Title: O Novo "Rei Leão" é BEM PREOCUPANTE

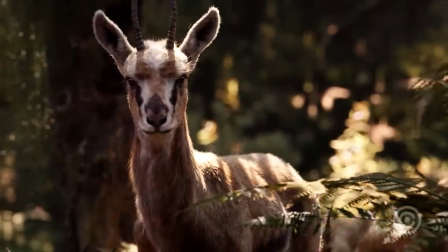[3:49]
São antropomórficos E o grande problema que eu vi com esse filme foi Os animais do Mowgli não tinham expressão Sério,
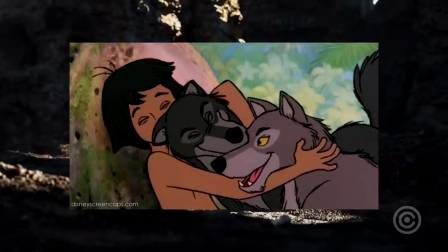[3:57]
é muita pouca expressão Você vê tipo a mãe do Mowgli no filme Era uma loba que dava pra ver as expressões Dava pra ver que ela era dócil,
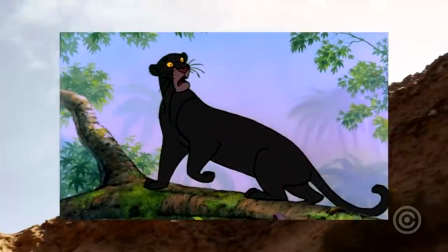[4:04]
ela era carinhosa Você vê tipo o jaguar, você vê que o jaguar era ríspido,
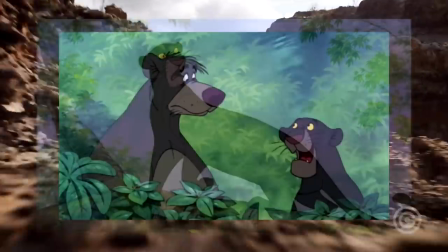[4:11]
mas se importava Você vê o urso, o urso era meio foda-se, ele era engraçado, sabe?
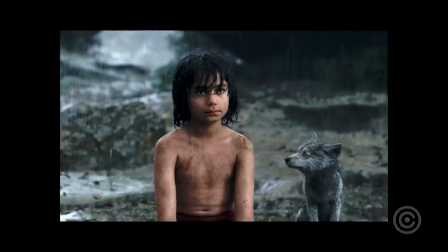[4:17]
E no filme você não via isso Ou você, tipo, acreditava em tudo que eles estão falando E acredita que o que eles estão falando,
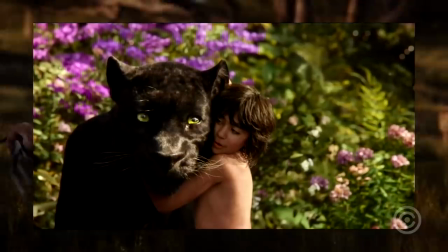[4:24]
o que eles estão sentindo Ou nada, porque visualmente Eles não tinham expressões Era muito fraco Esse é o grande problema da live action,
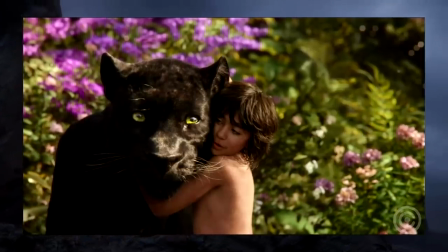[4:31]
né? Exato, sabe? Porque, tipo,
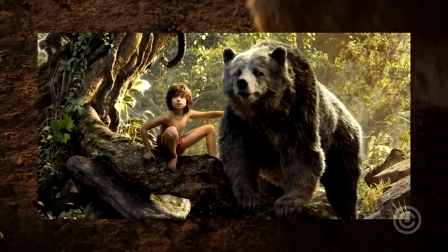[4:33]
eles Eles optaram por fazer uma coisa extremamente realista O visual dos animais vai ser extremamente realista Vai ser que nem o real Só que o animal real não tem expressão facial,
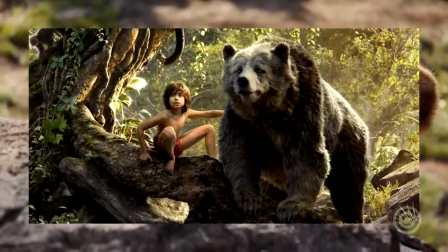[4:42]
mano É mínimo, tá ligado? E eles foram sérios pro filme E ficou muito ruim, na minha opinião Sabe?
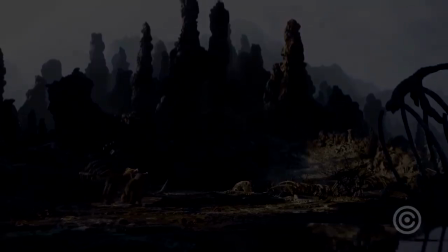[4:49]
E aí eu pensei, não é possível que eles não vão adaptar isso para os próximos filmes. Será que eles não aprenderam com o Mogli?
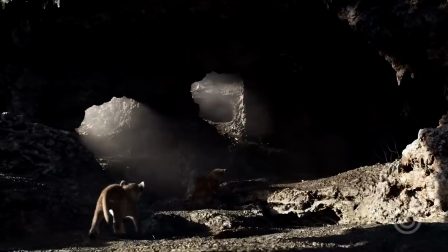[4:55]
Não foi o que aconteceu, porque agora a gente teve Dumbo. Eu fui assistir Dumbo no cinema.
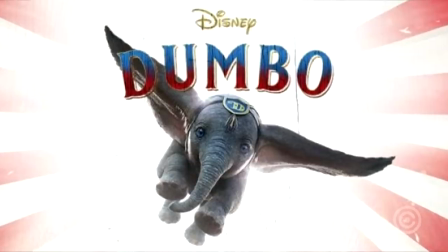[5:00]
Mano, eu te juro, eu nem trouxe o veredito para vocês, porque o filme é tão meca que eu acho que não vale a pena perder um vídeo aqui no canal com Dumbo, velho.
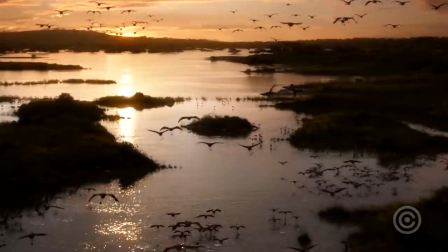[5:06]
Sério. Eu fui ver as notas da crítica. Mano, está com nota 5 de média mundial. Sério.
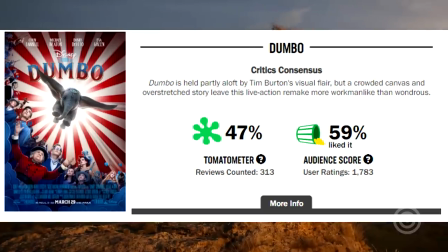[5:11]
O filme, sabe, é lindo, é bem atuado, mas a história é uma bosta.
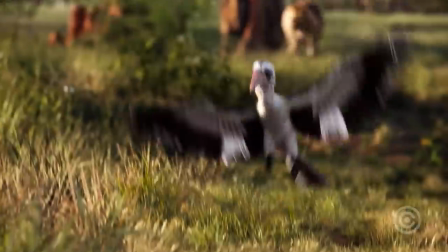[5:15]
E tipo, eu não consigo me importar com o Dumbo Porque o Dumbo no desenho Ele era, sabe,
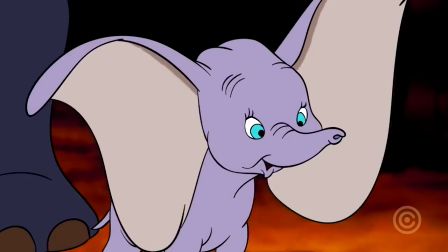[5:21]
super fofo, triste Ele tava feliz, dava pra perceber isso Você chega aí no novo Dumbo Só vê,
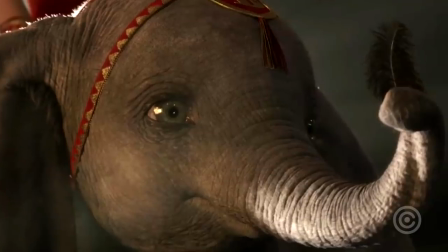[5:27]
é tipo um animal, mano Você não vê a expressão do Dumbo Mano, só de ver a foto dele aqui É estranho, tá ligado?
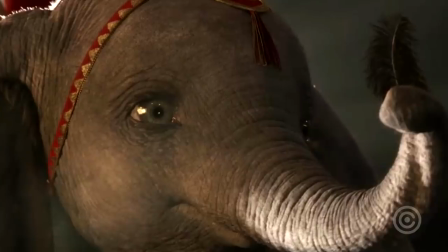[5:32]
Exato, é tipo só um elefante pequeno Você não sabe se ele tá feliz, triste, com medo,
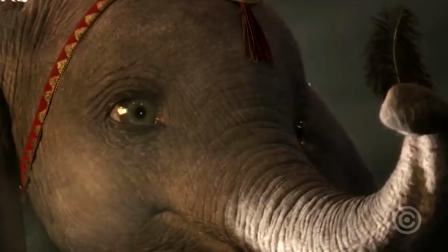[5:37]
chorando Você não consegue pegar a expressão do Dumbo, velho E isso me impactou demais Porque eu pensei,
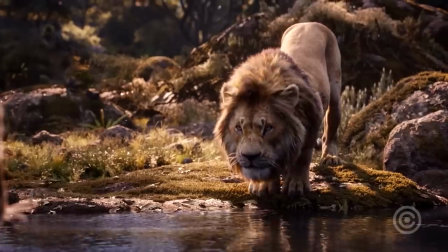[5:42]
não é possível que na porra do Dumbo os caras não vão botar a expressão no animal. No Rei Leão, na verdade. Não, não, no Dumbo.
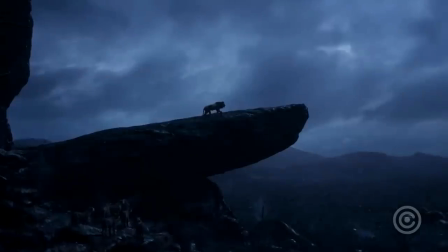[5:48]
Porque, tipo, mano, é o Dumbo, velho. Sabe, tipo, não é possível que...
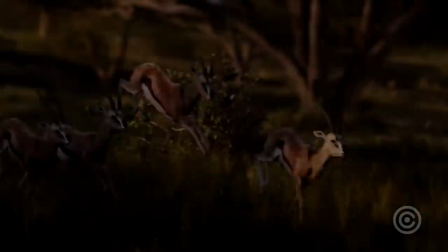[5:52]
O Dumbo chora no filme, o Dumbo, sabe, tipo, ele dá gargalhada no desenho, ele fica, tipo, bêbado no desenho. E você vê isso, eles não têm nada disso no filme live action. Aí eu pensei, fodeu, que o Rei Leão vai ser a mesma coisa.
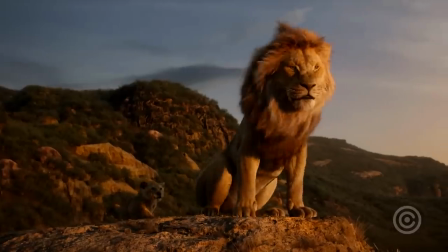[6:06]
E agora, se o trailer é a mesma coisa. Então, galera, o filme é pra ser um live action, é pra ser com atores reais, Só que assim,
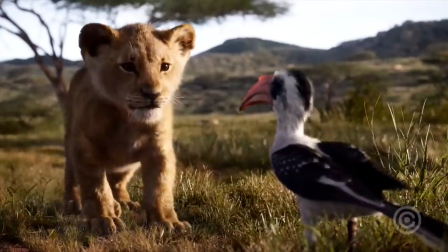[6:14]
o Rei Leão não tem nenhum ator real O Rei Leão são só animais na África E aí eles
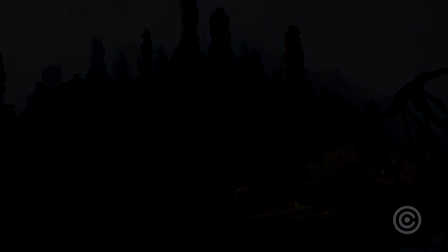[6:19]
pegaram pra fazer uma coisa realista Que nem o Jungle Book Só com animais Só que como
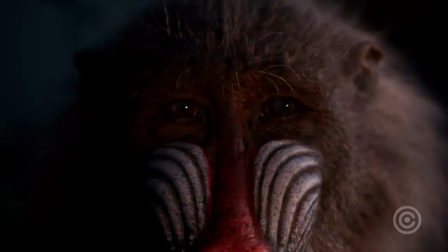[6:24]
não tem humanos pra contracenar com os bichos Toda a emoção do filme tá no olhar dos bichos E os bichos não tem emoção,
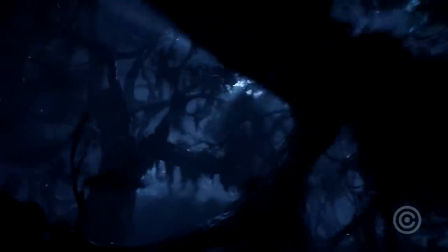[6:32]
velho A gente vai mostrar umas imagens pra vocês Pra vocês entenderem exatamente o que a gente tá falando Mas tipo,
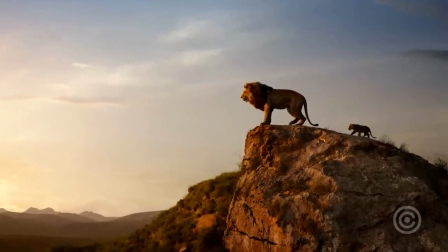[6:38]
White, começa a primeira questão aqui Eis a questão O Rei Leão é um live action ou é uma animação?
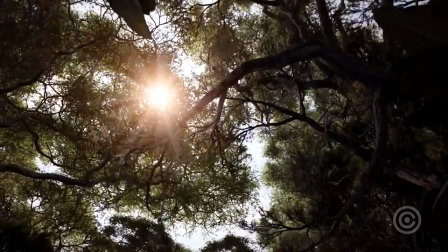[6:45]
Porque, mano, pelo que a gente tá vendo ali, nada é real, velho. Eu já não entendo isso. Por que eles não classificam isso como animação, mas uma animação realista? É, então, pois é. Na minha opinião, isso aqui é uma animação, só que é uma animação ultra-realista, tá ligado? Sim. É isso. Só que eles querem chamar de live action porque, né, um cara fez a captura de movimentos.
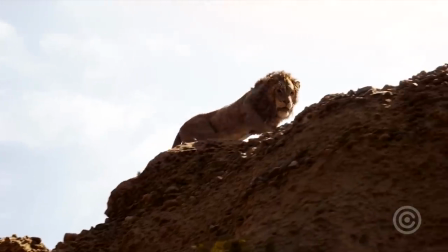[7:05]
Então, tipo, só porque esse cara fez a captura quer dizer que ele é live action?
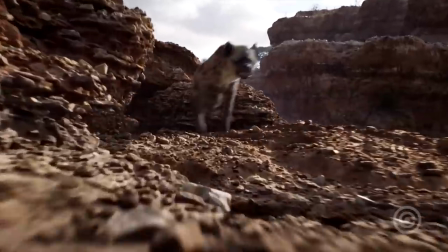[7:09]
Sendo que, tipo, a maior parte da produção do filme foi feita no computador, entendeu?
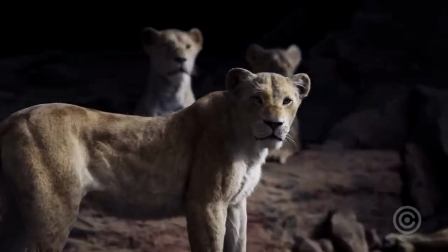[7:15]
É. Você, tipo, tá tirando, você tá tirando, basicamente, o crédito do cara que animou o bagulho, tá ligado?
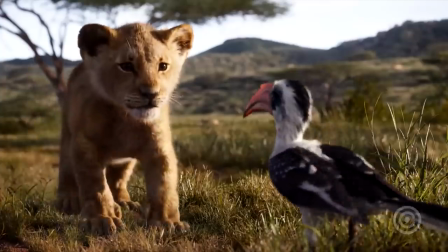[7:20]
Porque você só, tipo, capturou o movimento, velho. Por que que isso é live action, entendeu? E a galera que ficou animando e transformando isso pra fazer ficar bonito.
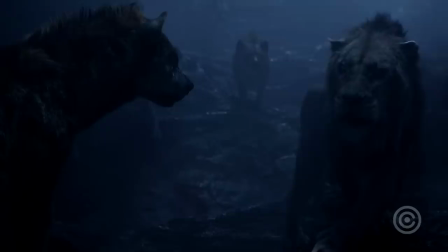[7:28]
Dane-se, né? Pau no cu deles, né? Tipo, é só os atores ali. Os atores fizeram o cap, então tá feito.
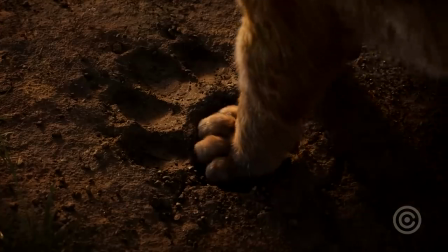[7:33]
Tá. É, a Emma Watson fez a personagem, pegou o movimento, mas, tipo, o personagem era totalmente diferente.
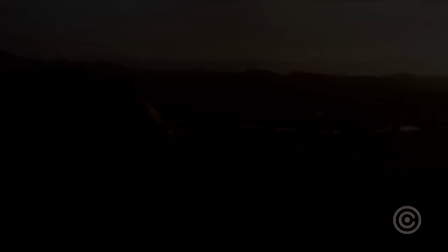[7:38]
Aí dá crédito só pra ela, tá ligado? É. É tipo isso. E assim, isso daqui é um debate
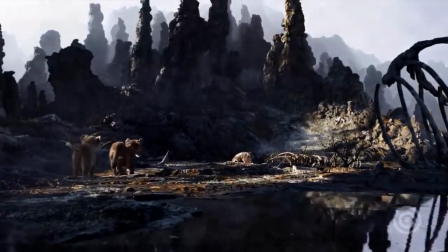[7:44]
Outro debate que eu quero trazer é Você fazer um filme realista A esse ponto É bom ou ruim?
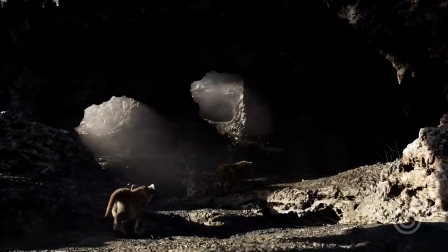[7:51]
Deixe isso na cabeça de vocês, eu quero que vocês fiquem com essa questão na mente Fazer um filme em live action realista É algo bom ou é algo ruim Para os remakes da Disney?
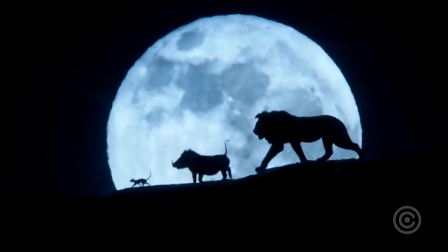[8:00]
Olha só, agora eu vou mostrar algumas imagens Tá?
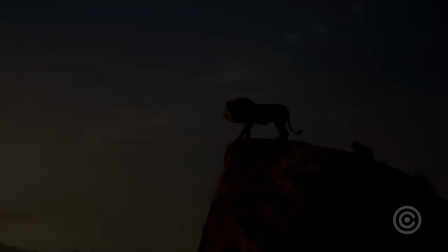[8:04]
Tá basicamente imagens em ordem do trailer Novo que saiu do Rei Leão E vocês vão comparar o desenho original e o live action.
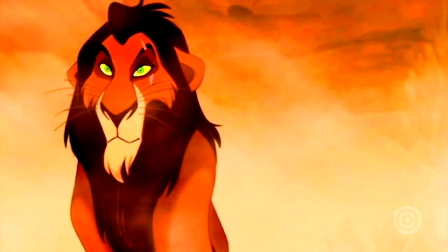[8:12]
White, a primeira imagem que eu tenho aqui é do do vilão. É o Scar, certo? Então nessa cena o Scar está num cânion e ele está ordenando que as hienas persigam o Simba, certo? Pela escara do Scar. Que emoção que esse animal está te passando, velho?
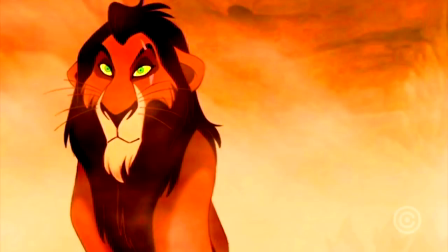[8:28]
Ah, ele está passando, tipo atenção, ele está apreensivo tipo, comandando o bagulho.
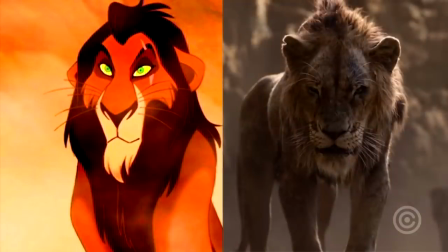[8:34]
Tá, agora a imagem de baixo é do novo trailer do Rei Leão, é a mesma cena. O que esse leão está te passando de... de emoção. Parece que ele tá passeando com a Ziena, tá ligado? Mano, eu não consigo entender a reação do Scar. O que que o Scar tá fazendo? O Scar não tem reação. Sério. Tem uma Ziena atrás e tem o Scar do lado. Isso não agregou nada.
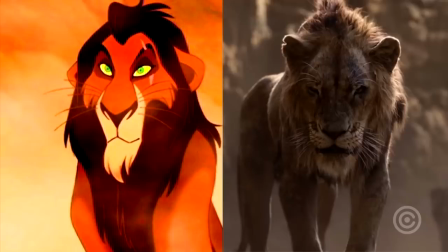[8:54]
Tipo, no desenho tem a sobrancelha ali mais levantada, assim, o olho mais levantado, né? É, mano. Você vê o sorrisinho dele de, tipo, vai lá, só vai, só vai, só vai, só finaliza essa porra. Tipo, no live action você não vê nada, mano. No novo trailer você não vê. Tá. Olha só, a outra imagem que eu vou mostrar pra vocês é...
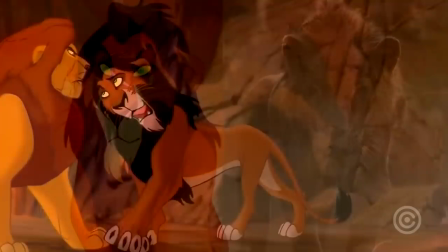[9:12]
Não, vai piorar, né? Vai piorar. Vai ficar muito pior. Ó, essa daqui é uma imagem do começo do filme, é o Scar com o Mufasa.
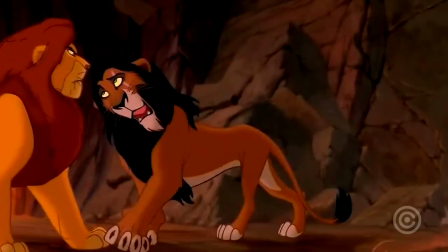[9:19]
Mufasa tá puto com o Scar porque o Scar não participou da cerimônia do nascimento do filho. E aí o Scar tá tipo, ó, me desculpe. Ai, eu sinto muito pelo Simba. Tipo, sabe, cena irônico, babaca. Sim.
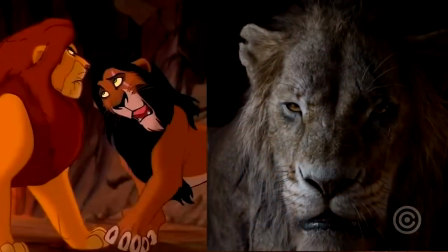[9:32]
Agora a imagem de baixo é do novo trailer do Rei Leão, é a mesma cena. O que esse leão tá te passando de... Cara, parece que ele tá igual a imagem lá da Zena Igual Mesma cara, na minha opinião É tudo igual, todas as imagens Que a gente pega parece tudo igual, cara Sério, tipo, no filme original Ele tá super irônico,
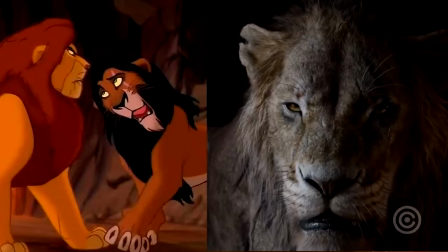[9:52]
tá tipo, sabe Babaca, e aí No real ele tá com cara de Sabe, puto Ele tá com cara de leão Mano, muito ruim Pra mim ele tá com cara de leão Você não sabe o que ele tá sentindo Ele não consegue passar nada,
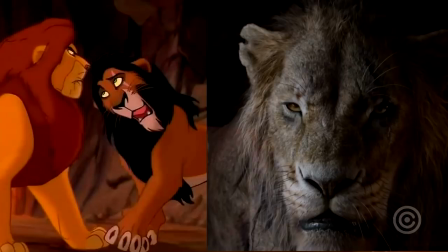[10:07]
sabe Olha só, esse daqui é muito, mano Isso daqui é a pior coisa que podia acontecer, ó Esse daqui é o Zazu, galera, esse daqui é uma ave Tá?
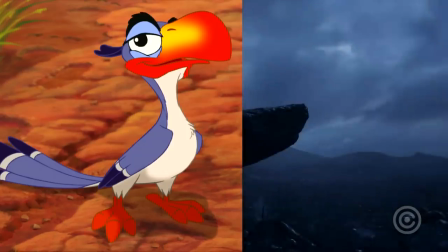[10:15]
E no filme Ele é o assistente do rei Sabe?
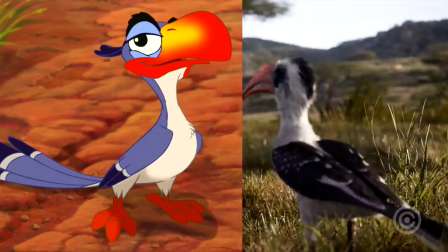[10:18]
Ele é tipo o cara que Passa as informações pro rei E adverte o rei do que ele acha Que deveria fazer ou não White,
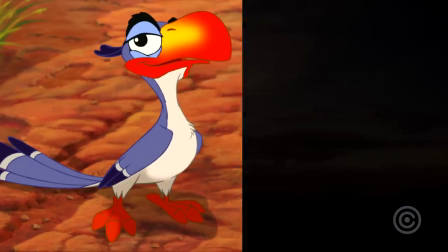[10:26]
vendo o desenho original Você que, vamos supor que você nunca tinha visto Falar do Zazu, peraí pra essa imagem Você acha que ele é um personagem que é o que?
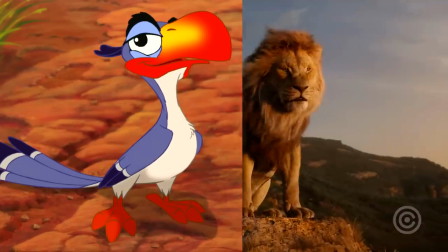[10:33]
Ele é feliz Bom, mal? Ele é feliz acho que ele é bom não parece ser do mal não, ele é do mal? não,
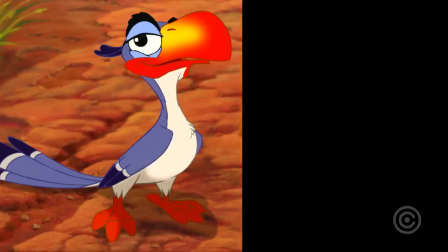[10:40]
ele é feliz você vê que pelas feições que ele parece um cara de boas, confiante sabe,
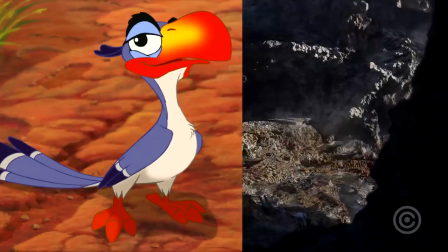[10:46]
orgulhoso, de boas sim, feliz é uma ave de boas, agora e essa ave aqui do novo trailer?
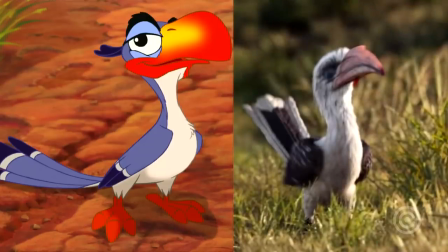[10:54]
pra mim essa ave me dá pesadelos eu não sei quantas na minha opinião essa ave parou ali, deu uma cagada e já tá saindo mano, que tipo de emoção os azuis do novo O filme tá passando, mano Na moral, velho E tipo, mano, nem é questão de emoção É questão de, você olha pro Zazor original Você gosta dele,
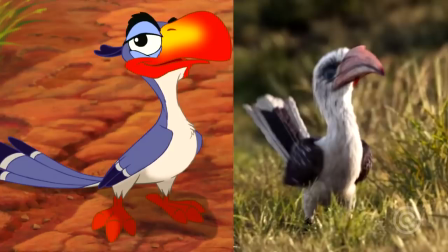[11:13]
você olha pra ele E pensa, mano, dá vontade de bater um papo com esse bicho No segundo eu penso,
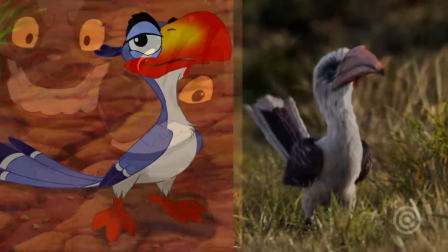[11:16]
mano, tira esse bicho De perto de mim, parece o demônio Olha as hienas No filme original a gente tinha três hienas Que,
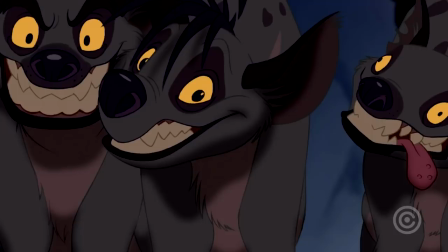[11:24]
sabe, eram debiloides Eram bobocas, mas eram engraçadas Porque eram tipo aqueles vilões burros Saca? Então tipo, você tinha um que era Tipo, gago você tinha um que falava tipo Scooby-Doo eram diferentes,
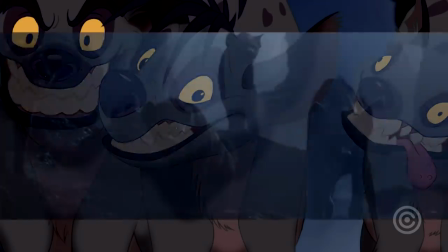[11:38]
as vienas eram completamente diferentes olha as novas vienas você consegue diferenciar uma?
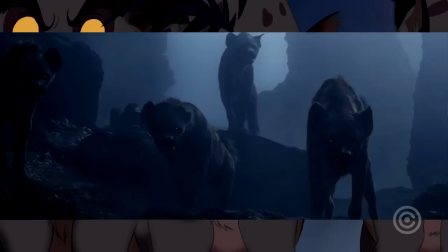[11:43]
me dá uma diferença delas eu não consigo diferenciar nenhuma das três nem em questão de